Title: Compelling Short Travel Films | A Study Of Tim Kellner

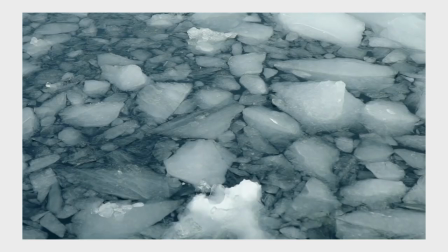Anyway, plenty of aerial shots, plenty of shots looking down on things,
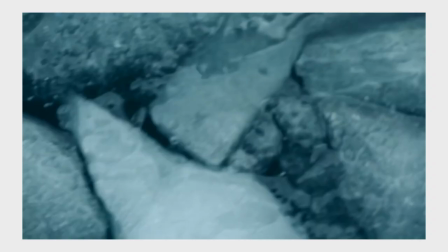but also plenty of detail shots of ice and water.
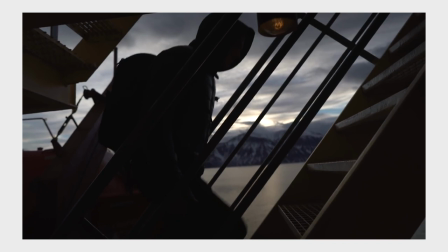This is mixed in with shots of life aboard the ship, a man in a hoodie walking up some stairs with the Arctic landscape in the background,
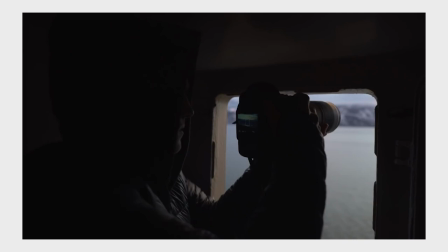someone pointing a camera out of a window also creating art while the person is creating art of them creating art. I suppose given the pattern, and there could have been a third man filming and or taking a photo of the second man who was filming the first man who was filming and or taking a photo outside of the window.
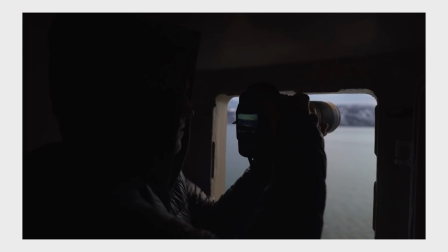Maybe the person was taking a photo of somebody outside of the window who was filming and or taking a photo. Wow. Perhaps there was a line of men and women stretching all the way around the ship with cameras pointed at each other until the
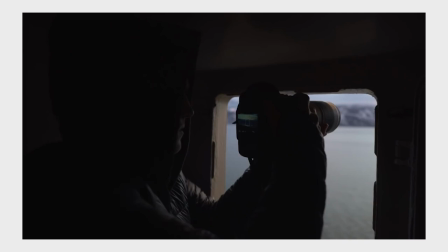line came all the way around to the front of the very first lens of the person who is pointing the camera out the window.
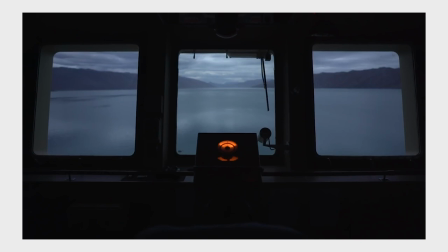Ah! We also have some lovely, very shadowy, moody shots of the bridge of the ship in the late evening, I suppose.
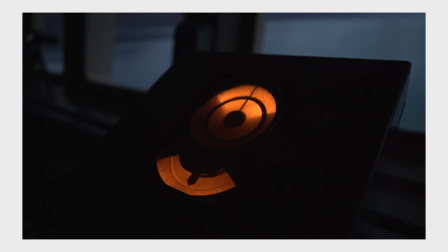We see the instruments of the ship, detailed shots of the instruments,
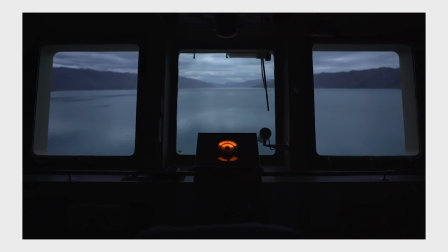wide shots of the instruments with the arctic landscape in the background once again beautiful square windows
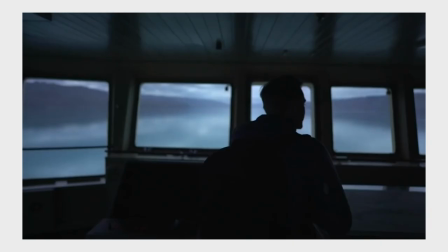that you would find on the bridge of a ship at one point we have a detailed shot of a map we have a shot of
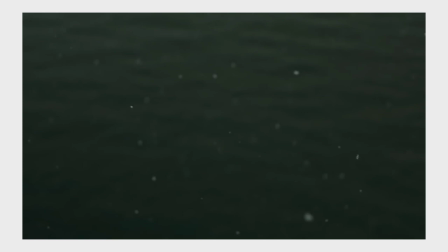what looks like dark water out of focus with snow falling in the foreground it actually looks a bit like something you would see in the the
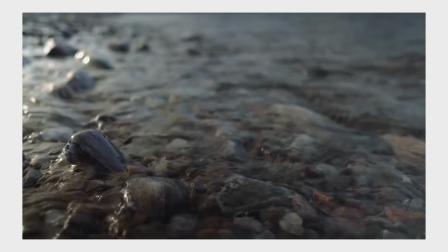intro sequence of like a metal gear solid game or something i really like it at one point we find ourselves on land with water close by,
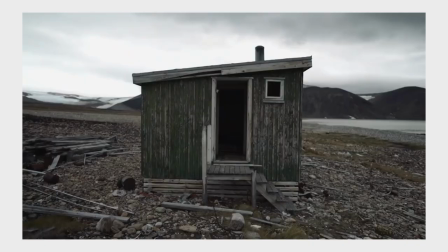indicating that we have just come ashore. There is a shack.
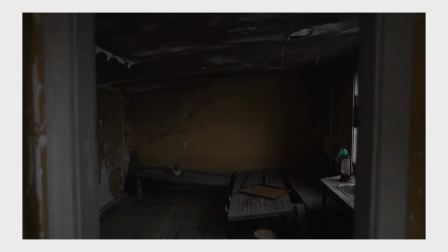We see a wide shot of the outside of the shack, a shot of what I believe is the inside of the shack,
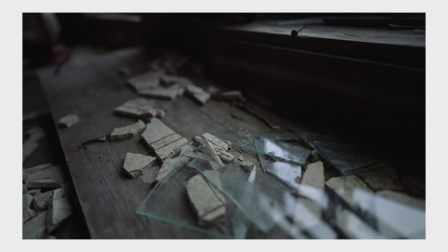followed by a tighter detail shot of some broken glass and broken other materials inside the shack as well.
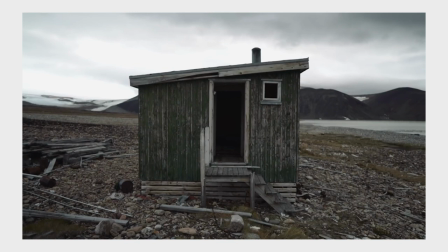We have a mini story within the bigger story of this dilapidated shack that perhaps someone hasn't been inside in 20 years. You can't help but think about the memories that these walls hold. Stories that were told, meals that were had, epic games of Rocket League that were won.
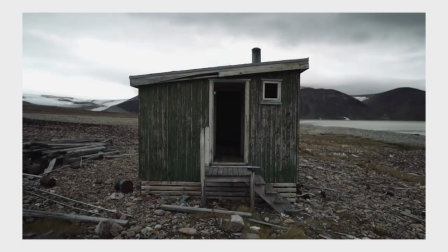Tim does this type of thing well and with finesse, these mini three-shot stories within the greater stories that are his films.
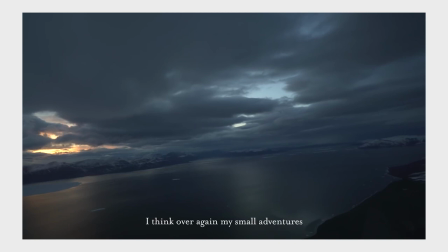Overall, in a sense, this film is simply a collection of well-composed shots of the Arctic.
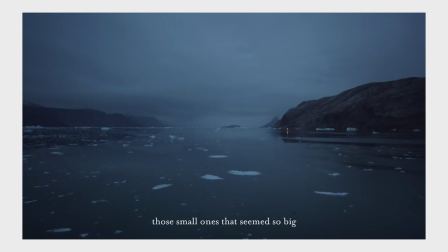He ran around with his camera, hit record, brought those clips back to his computer, offloaded them, put them in the editor. He then began to knit together this pile of clips that are organized with file names that are
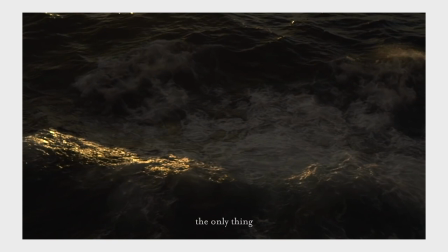uppercase letters and numbers with dot mp4s at the end into something that has a feeling,
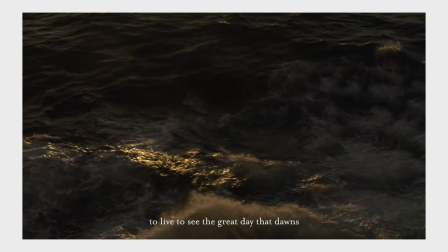an atmosphere. It creates a pleasing and engaging, but also profound and meaningful quality.
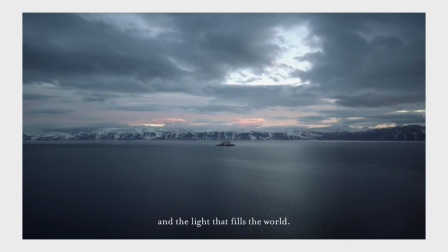It creates some of the feelings that perhaps you would feel if you were there.
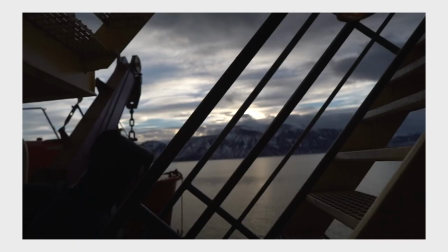It makes you wrestle with some of the ideas and questions that perhaps you would wrestle with if you were there.
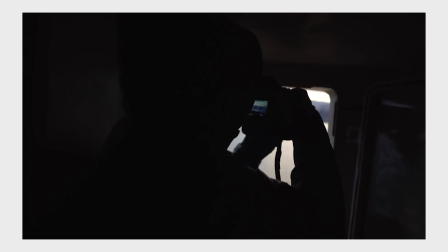But also, perhaps,
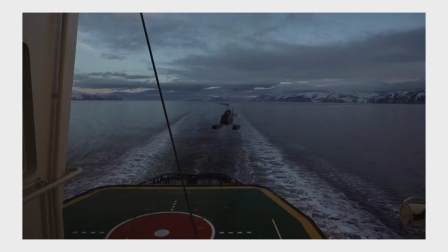all of the layers of artistic additions maybe make you experience it differently than you would have if you were there.
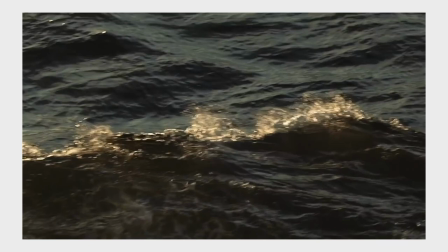Maybe it has something to add to the experience. Hmm.
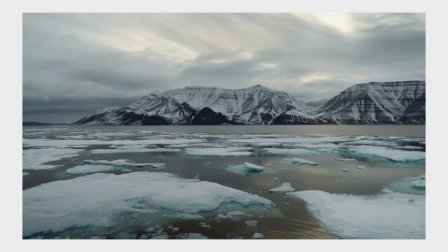It reminds me that with filmmaking, you really are bringing together a vast symphony of elements to tell a story in a way that's unique to other art forms.
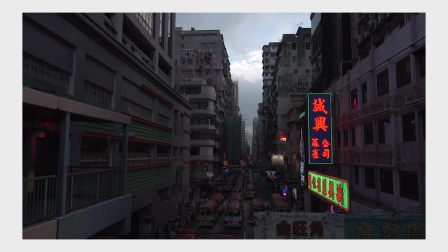Okay, moving on. The last film of his that I want to take a look at today is called Alone In-Hong Kong,
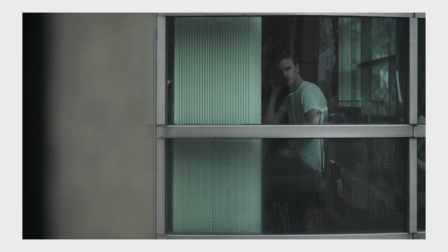which would indicate to me that Hong Kong is a place that he was alone in for some period of time. I like this one a lot.
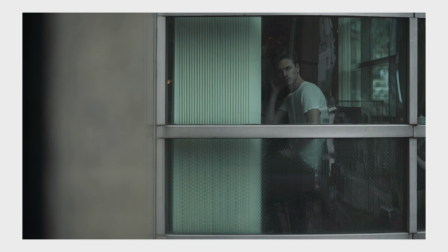We begin with a shot of Tim in what appears to be a restaurant or coffee shop, sipping coffee or other things that would be sipped out of a cup like motor oil we hear his surroundings including a bustle of eating establishment sounds and a soft guitar riff that seems to be playing from
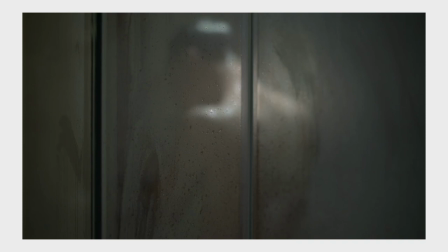the speakers around him it is interrupted by another set of sounds as the shots change from him taking a
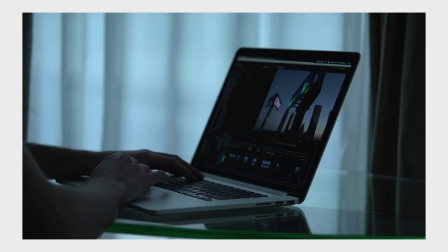shower to him working at his desk and so on along with the voiceover of a man on a radio saying,
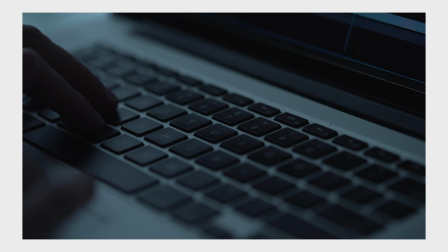Hong Kong is a Chinese name. It means island of fragrant water.
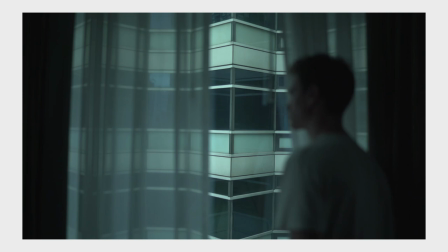We hear my absolute favorite music track of his that he has used in a film. And you know what?
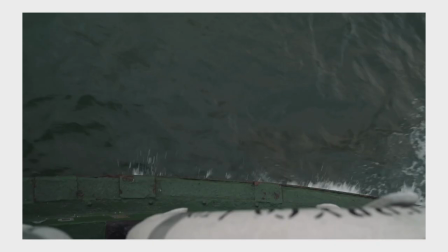Just take a listen.
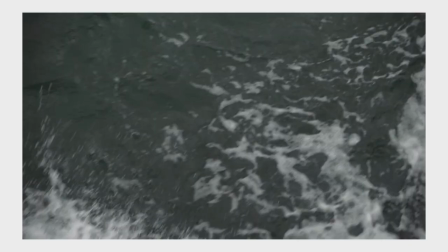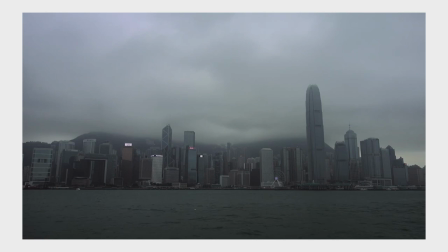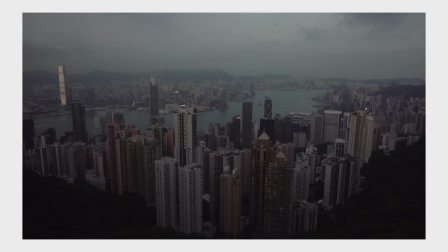Sweet Lord, how majestic.
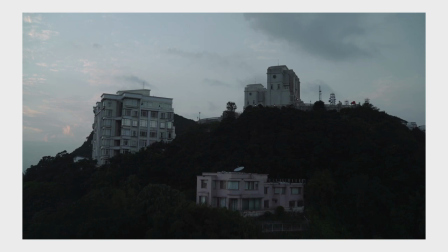And at the end, we have another short voiceover that says, Typified by these homes and apartments on Victoria Peak,
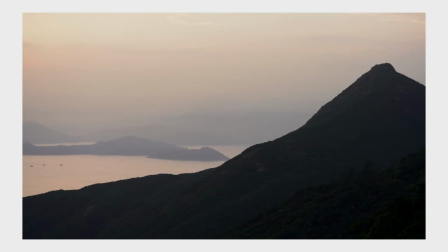the Chinese refer to living on the peak as touching the sky magnificently.
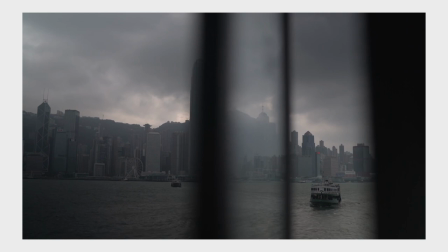The colors are quite similar to the previous film in the sense that they are quite cold with warm shadows.
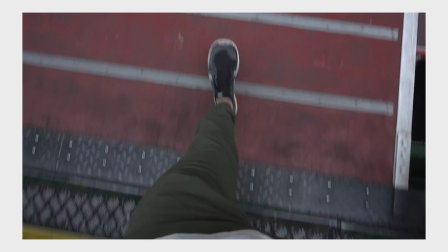However, this time due to the different location and context,
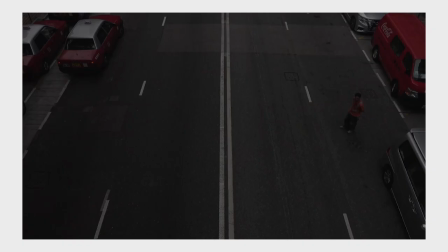instead of providing a frigid feel, they provide a calm morning vibe.
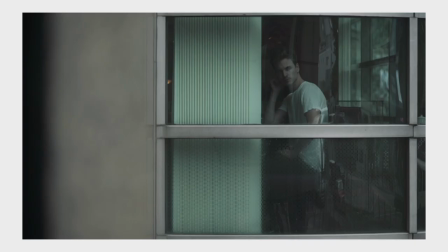Hmm, interesting how that works. This one has a bit more of a personal feel to it.
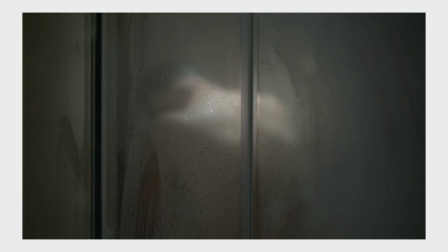All of his have a touch of personalness because of the shots of himself.
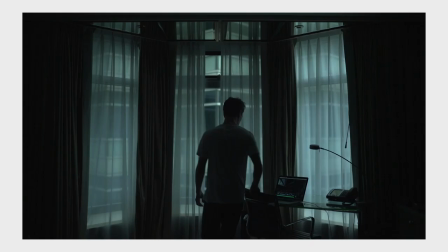He likes to put himself in his films. But with this one, he takes it much further.
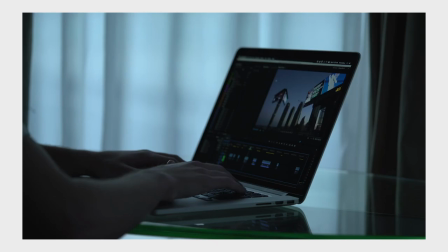It feels much more like a very polished, very concise vlog of his experience alone in Hong Kong.
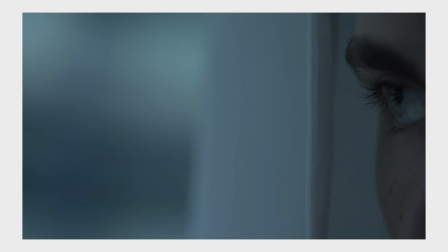There are plenty of shots of him. This connected feeling to him begins with the title,
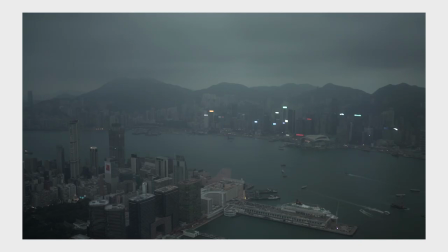He Is Alone in Hong Kong, and is carried out through the way that he films things, through the way that he constructs this film.
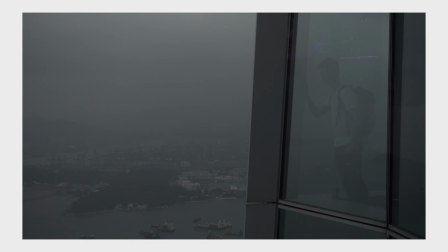We're having an introverted experience of Hong Kong with him, as well as through his eyes.
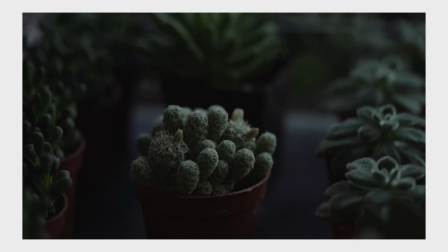This is an example of accentuation. With any film,
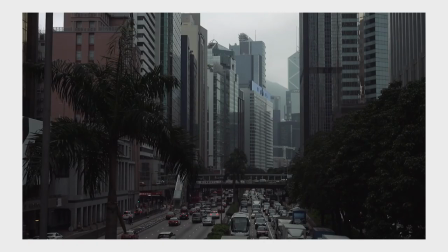you're experiencing what you're being told to experience through the eyes of the creators. the camera man,
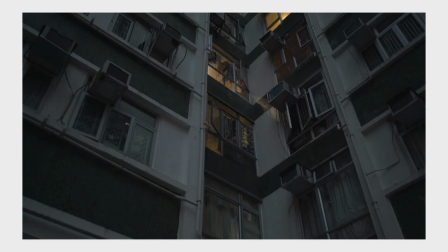the director, the editor. But in this case, it becomes a prominent force in the film.
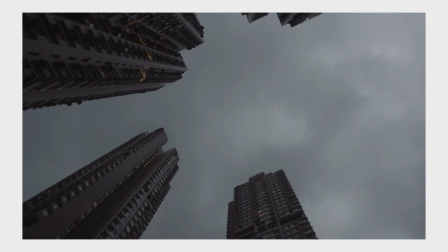It comes to the forefront. Just as it is in music, there are quiet elements and then there are loud elements.
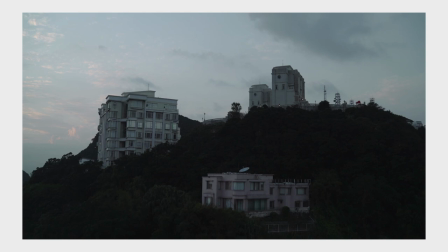Understanding and utilizing this hierarchy is a fantastic way to tell a more engaging story.
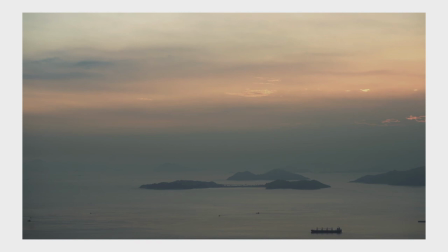This isn't a film about Hong Kong. This is a film about how he perceives Hong Kong.
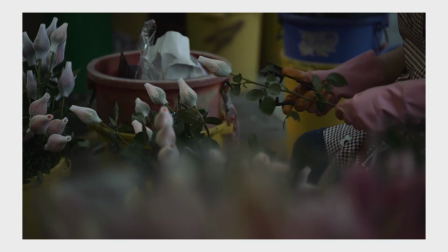The things that jump out to him. The people on the street corner selling flowers.
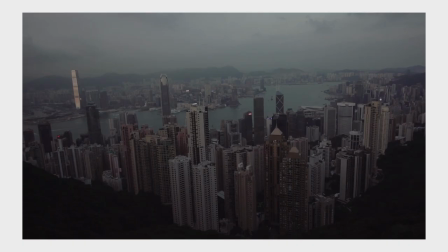The foggy harbor. All of the boats in said foggy harbor. The buildings around him.
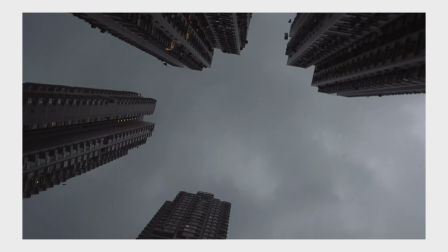Perhaps the architecture, the colors, the tallness, the surroundingness of them.
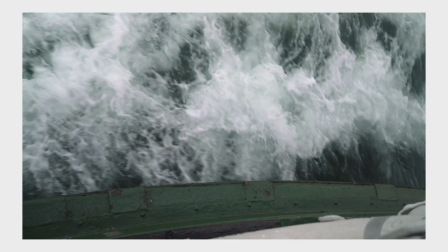The water that is being ruffled by the ferry that he is riding on.
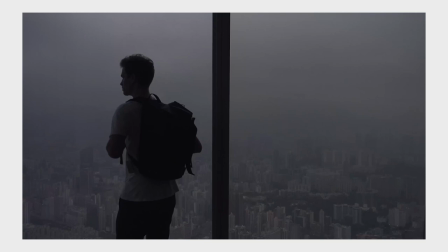He tends to stare out of windows a lot in this film, which makes me curious. Is he interested in what's on the other side of the window?
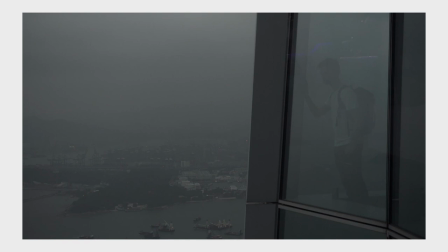Or is he just interested in the window itself? Maybe he just likes glass.
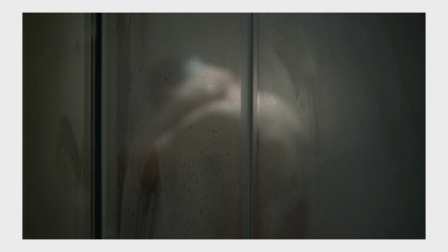Come to think of it, you see a lot of glass in his films. He uses windows a lot. He always gets the shower shot with the mist on the window.
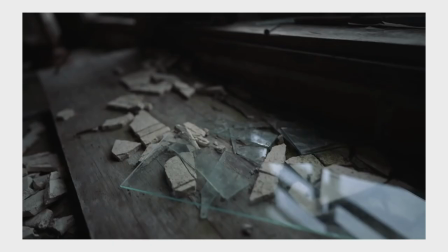Maybe all of his films are just about his pure love for glass. Like a YouTube channel that focuses entirely on a love for trains, miniature and full size.
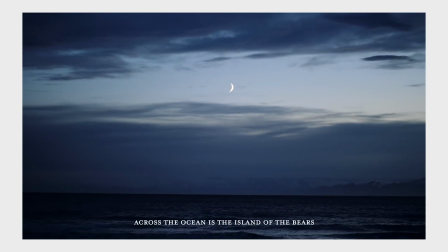Or perhaps it's deeper than that. Ah, maybe he's telling us that we should all be more transparent. Or maybe he's hinting at the fact that there is an AI that is controlling all of humanity. Saving us from our own stupidity.